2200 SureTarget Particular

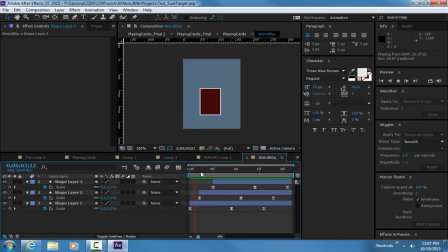It's not boom, done, right? We want to have that transitional stuff so that we do have some acceleration, so we do have some smoothing out. And then make sure you're doing that. Is that it?
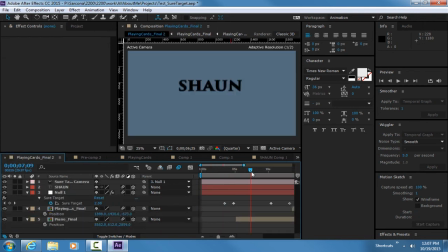All right, that's the only thing I can think of. Yeah. Oh, motion blur. Make sure you're using motion blur too, because obviously that's a huge thing that blends our stuff together and makes it look like it's a lot quicker.
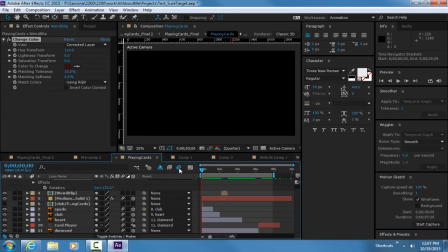There's a huge difference in my playing cards one when I don't have motion blur turned on.
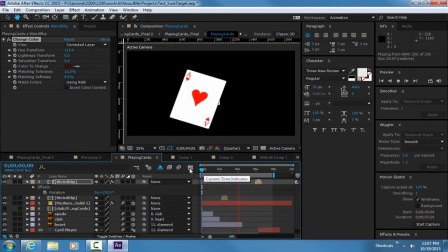That looks very, I mean, it's okay, but turning motion blur on really adds to the speed of it. It really makes it feel like it's going fast as opposed to just something moving, especially when these things fly in like this. Like that. It's really neat how it does that. Okay?
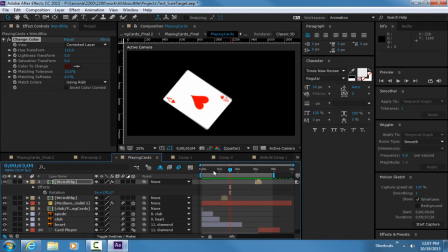So just keep all of that stuff in mind as you're working on these pieces. The best thing to do, keep a checklist of all these things that I'm saying, you know, check this and check that, and try to incorporate these things as you go, or every day you kind of come in and go through the checklist.
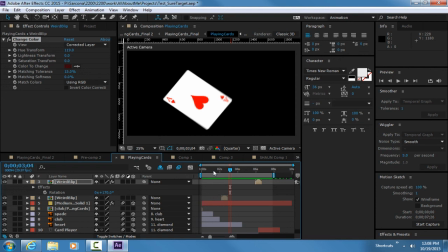Am I still doing this? Am I still doing this? Because it's very easy to forget when you start setting keyframes and have all this stuff kind of stacked on top of each other. And also don't be afraid to just wipe something and do it again, or make a new composition and try something else.
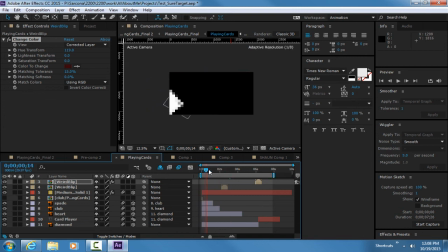I tried 3 different animations on these cards before I found one that I actually liked. Okay? Our planning kind of helps us do that, but it doesn't always get there. Sometimes our vision on paper is different than our vision in the computer once we start animating these things.
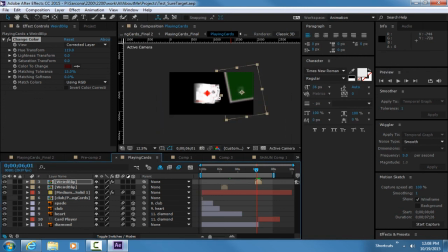All right, save my weird project. All right, so that's it.
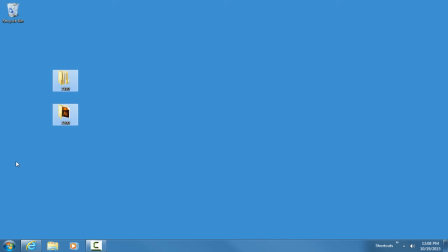So check out SureTarget, check out Particular, very cool plugins, and that's it.